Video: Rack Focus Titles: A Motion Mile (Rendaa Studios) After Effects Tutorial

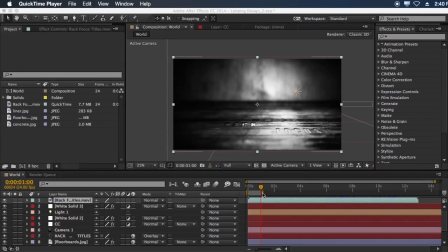and welcome to another Rendaa Studios After Effects tutorial. I'm McKinsey Chriswell, and today we're going to be taking a look at some rack-focused designs.
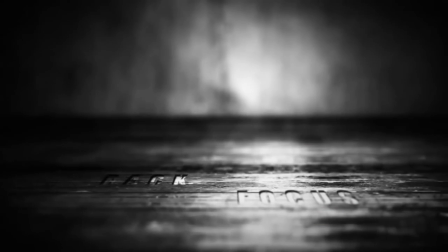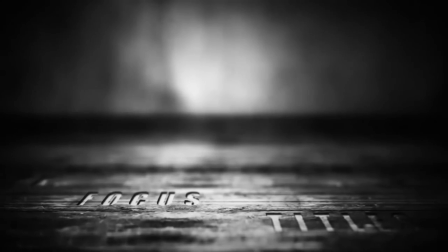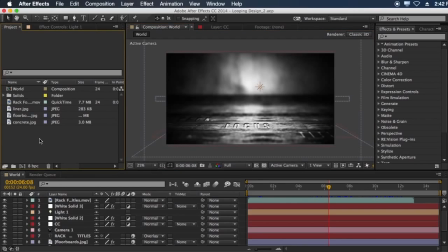So let's get started. First thing we're going to need to do is to create a new composition.
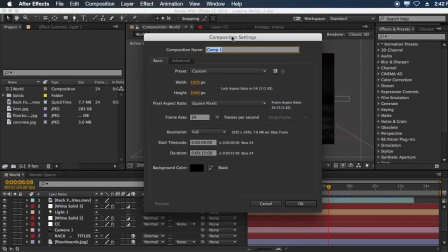So come up here. Let's see. We can name this tutorial.
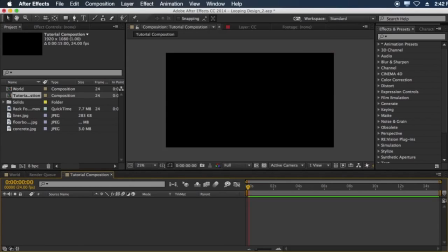Oops, composition. For this tutorial, we'll just keep it at 1080. Using three textures here.
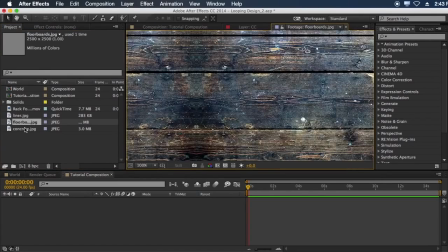The first of which is a floorboard texture. The second of which is a concrete texture.
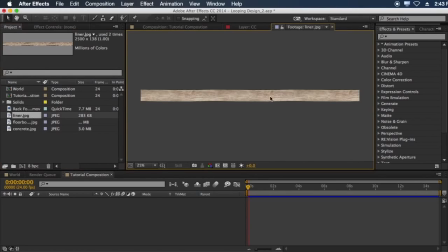Again, just nice concrete. And then we have a floor liner. This is basically just a texture that's a piece of wood. And the reason we have this, let me show you real quick,
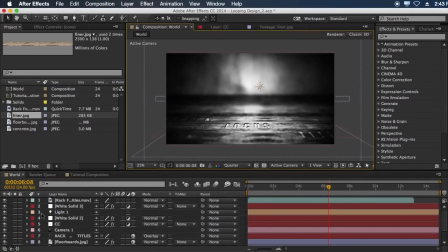is, let's see, switch to quarter, turn this off, is you can see our 3D world setup here, and it's out of focus, but if we were to turn off this liner layer, we've got two of them that are basically doing the same thing.
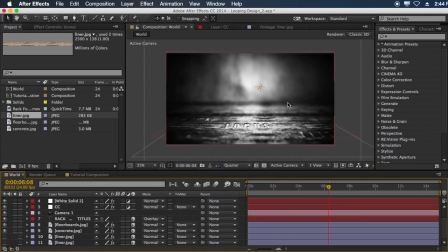You can see our wall looks very weird. There's a very clear line where the wall and the floor hit each other, and it just looks weird, especially if we were to turn off the camera depth of field.
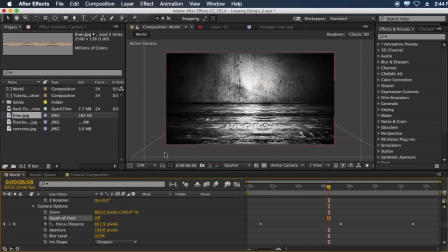You can see it's just a very harsh hit against the two, and it's very easy to tell where they hit,
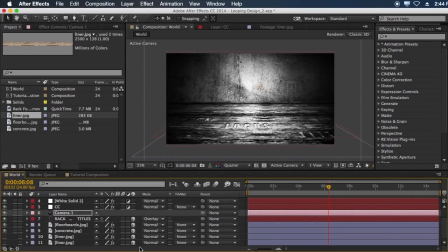and it kind of shows you the seams of the design, and that's something you never really want to see. So just by putting a simple floor liner layer here, we're able to hopefully hide that.
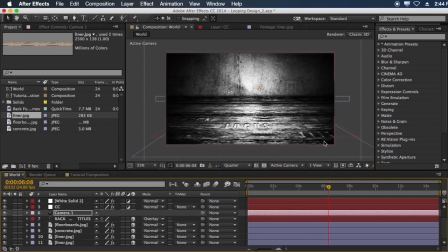We've got a liner and then a shadow on it, so it just kind of helps to sell the effect.
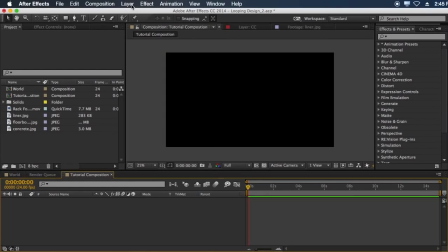But let's go ahead and get started. We're going to first off need a new camera, so layer, new camera. We're going to be working with 50mm. So let's go ahead and bring in some of these textures and set them up.
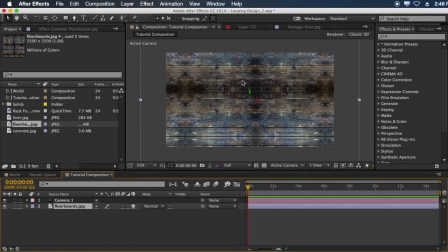First off, we have our floorboard. We'll just click to make it 3D.
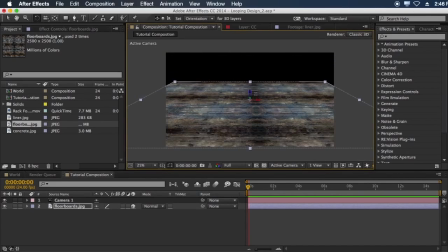Grab our rotate tool and rotate it on its axis. Let's see. Alright. Moving it down and rotating it just until I get it in a position I like.
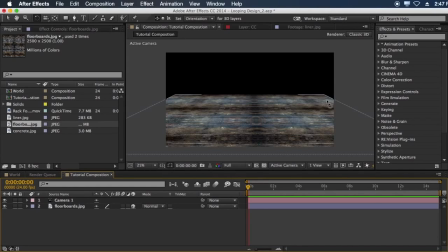Alright, that looks fine for now. What you'll notice is the edges of the design you can see in the back as the perspective,
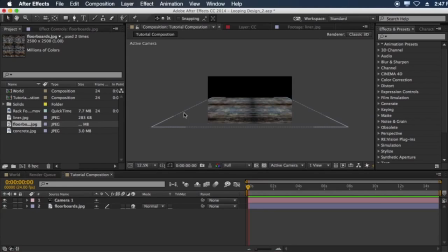it's just, you can see the back of the layer, but not the front.
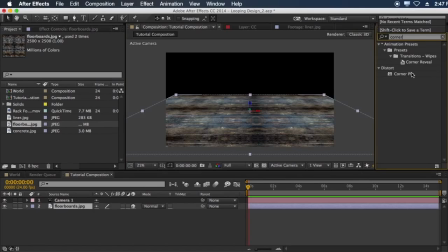And a really quick tip I've discovered to fix that, quite recently actually, is we take the corner pin effect and drop it on here. You can just take these sides and drag them out
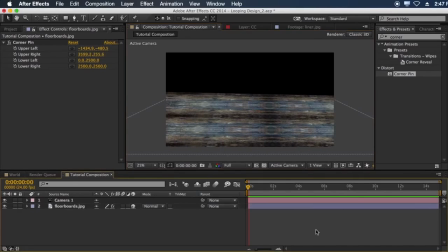in order to just kind of even things a little bit. Okay, so that looks nice.
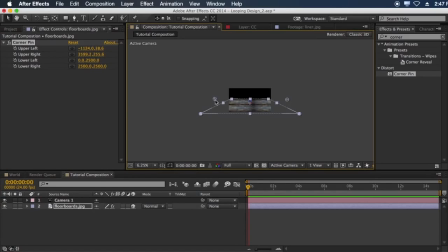Let's see. You'd have to be careful though, because if you get them off too much, you'll start to see your
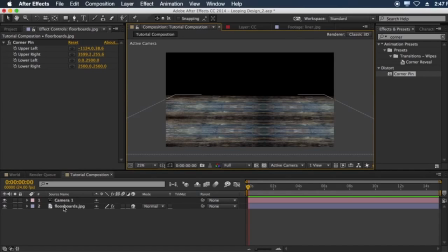back line here will start to look lopsided or slanted, and just we'll go ahead and bring in our concrete layer,
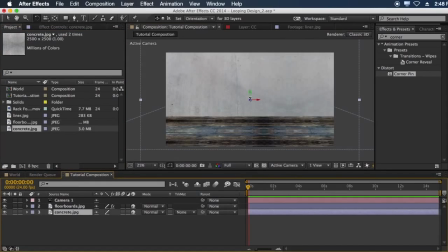and we're going to want to put this in the background.
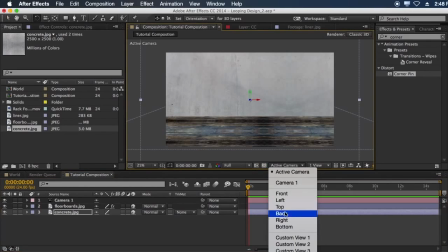Basically, the easiest way to do this is to switch over to a left or right side view,
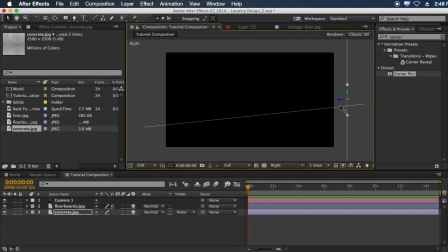and then drag it backwards, oops, until it reaches the back of the design. And we'll go ahead and do the same thing with the liner really quickly.
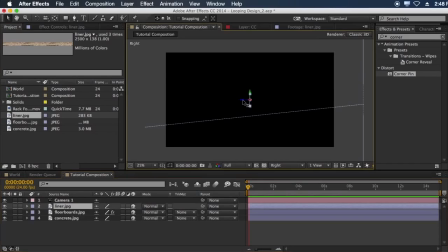We'll put it on top of the floorboard and the other, make it 3D, and then just drag it back here, line it up. Okay.
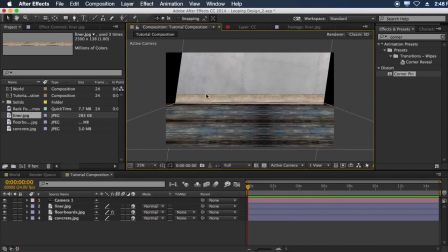And whenever we switch back over to the active camera, we're going to need to rescale this a little bit. As you can see, it's starting to look pretty weird. Let's see what we can do. Now our concrete layer is actually rotated a little bit on the orientation.
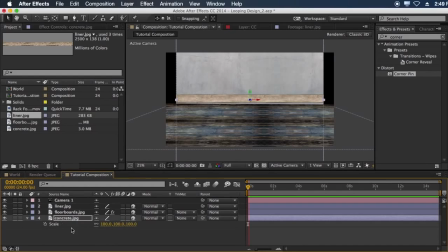I'm not sure how that happened exactly, but it's all fixed now. We'll need to scale up the layers, but since they're pushed so far back in Z-space,
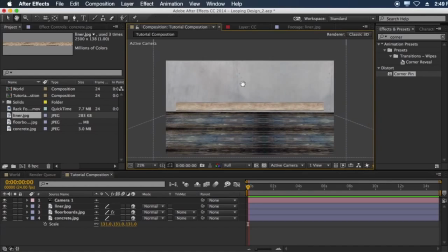you actually won't be losing any detail or anything. It'll still look exactly the same as the layer did before.
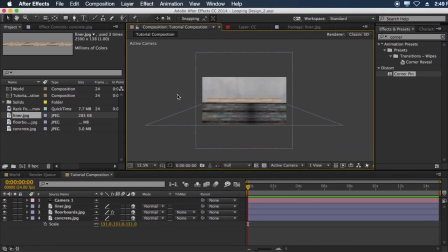It's just weird. It's just a weird quirk of working in After Effects.
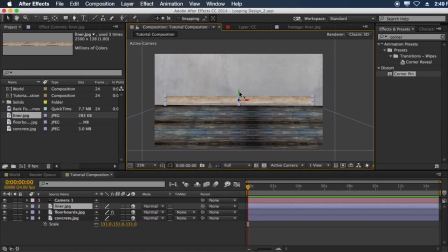Now with this liner layer, we'll need to reposition it a little bit. And what I actually ended up doing in the original was scaling down the width a little bit, just to make it a little bit thinner. I didn't like it being so thick.
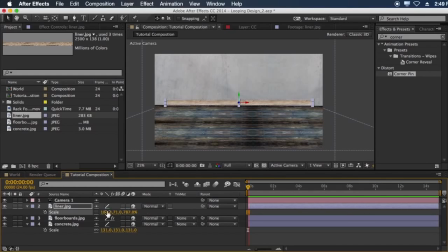Okay, now looks good, and then we'll just again scale it outwards.
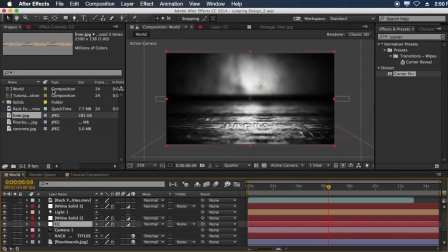Now originally this design was black and white, and the main reason I did that is just because if you look at our floorboard texture,
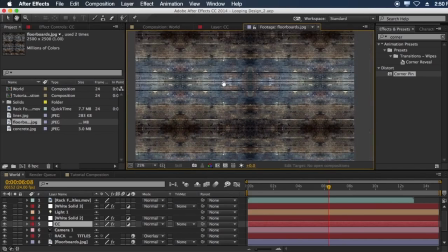it's got some weird blue on it, and you could do some work in Photoshop to remove that if you know what you're doing,
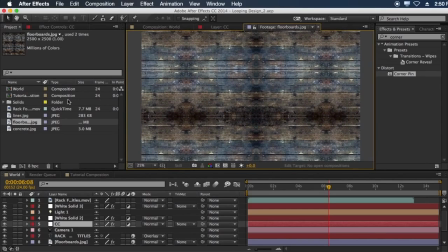or you could just kind of only take these three boards here and just replace the blue floorboards.
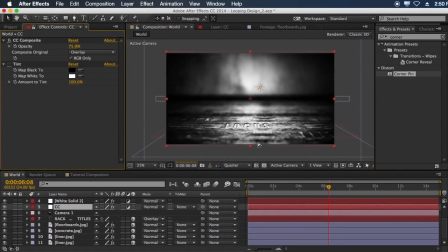But I didn't want to do all that, and so whenever I didn't have it black and white, it looked very weird in the original, so that's why I was using it as black and white, and we'll just continue to do that.
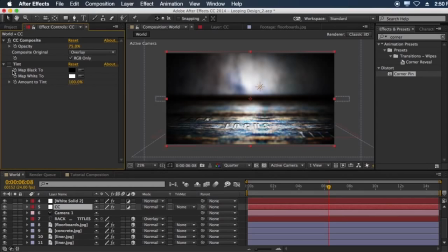I did just want to point out, however, there's no particular reason why it needs to be desaturated, particularly.
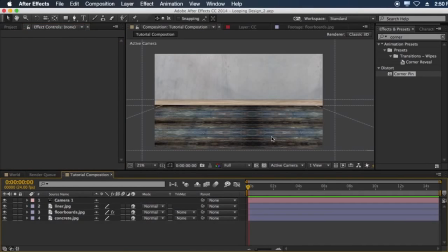That's just something I did to save a little bit of time in the original. So I'll go ahead and do that.
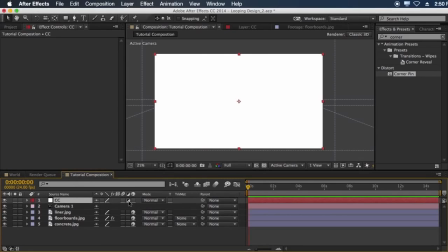I'll make a quick color correction layer, and go ahead and make it a adjustment layer.
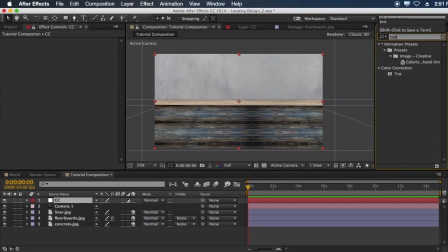And what I like to do sometimes is take a tint effect rather than a hue and saturation. And then I'll also take another effect called CC Composite,
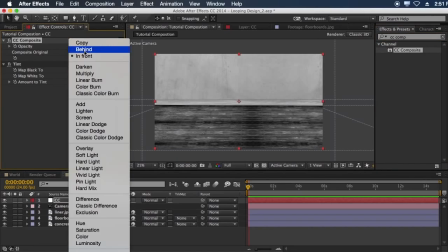and what I want to do is take and change the composite mode to overlay.
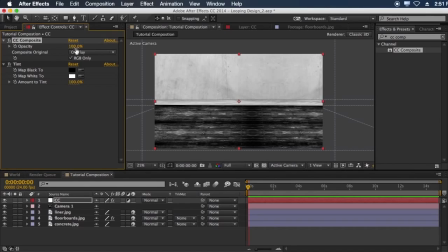And what that's going to do more or less is just have the entire image be composited over itself with the overlay blending mode. So basically what we're going to do is darken both the concrete and the liner layers.
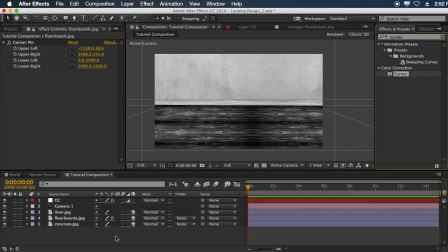So, whoop, hang on, sorry. So we'll take the concrete layer, just bring down, see, that much.
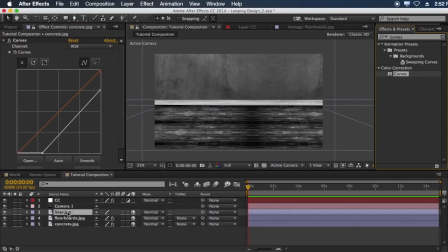Somewhere around in there, probably be good. Okay, and then we'll again take this liner layer and we'll just bring down the color, the brightness of it quite a bit. And there, we want it to be almost black, not quite.
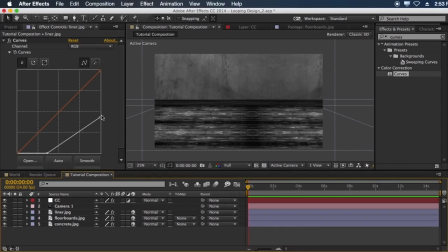We do want to keep some of that, retain some of that detail in the wood. It's really nice.
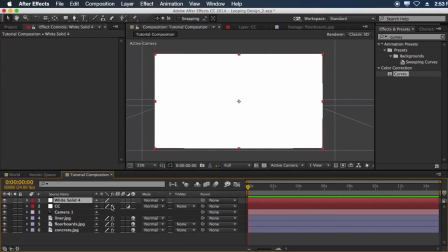Okay, and what we'll also do is create a vignette really quickly.
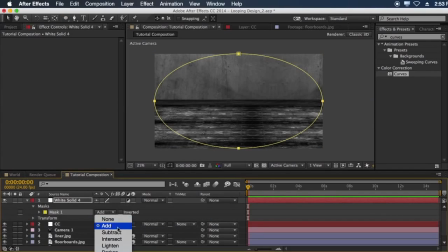So I'll again just make an adjustment layer, put a quick elliptical mask on it, change it to subtract. Normally I feather about 300 pixels by default.
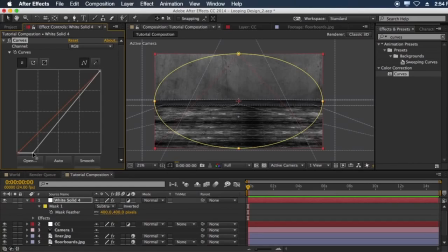I'll just do 400 here, and then I'll drag a curves effect on there and just darken everything a little bit more. I'm not sure why this particular design is so dark, but it was,
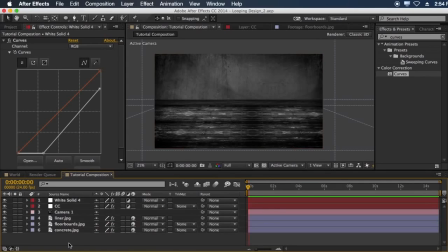and it's too late to change it now, so I guess we're stuck with it. Next, we will light the scene really quickly.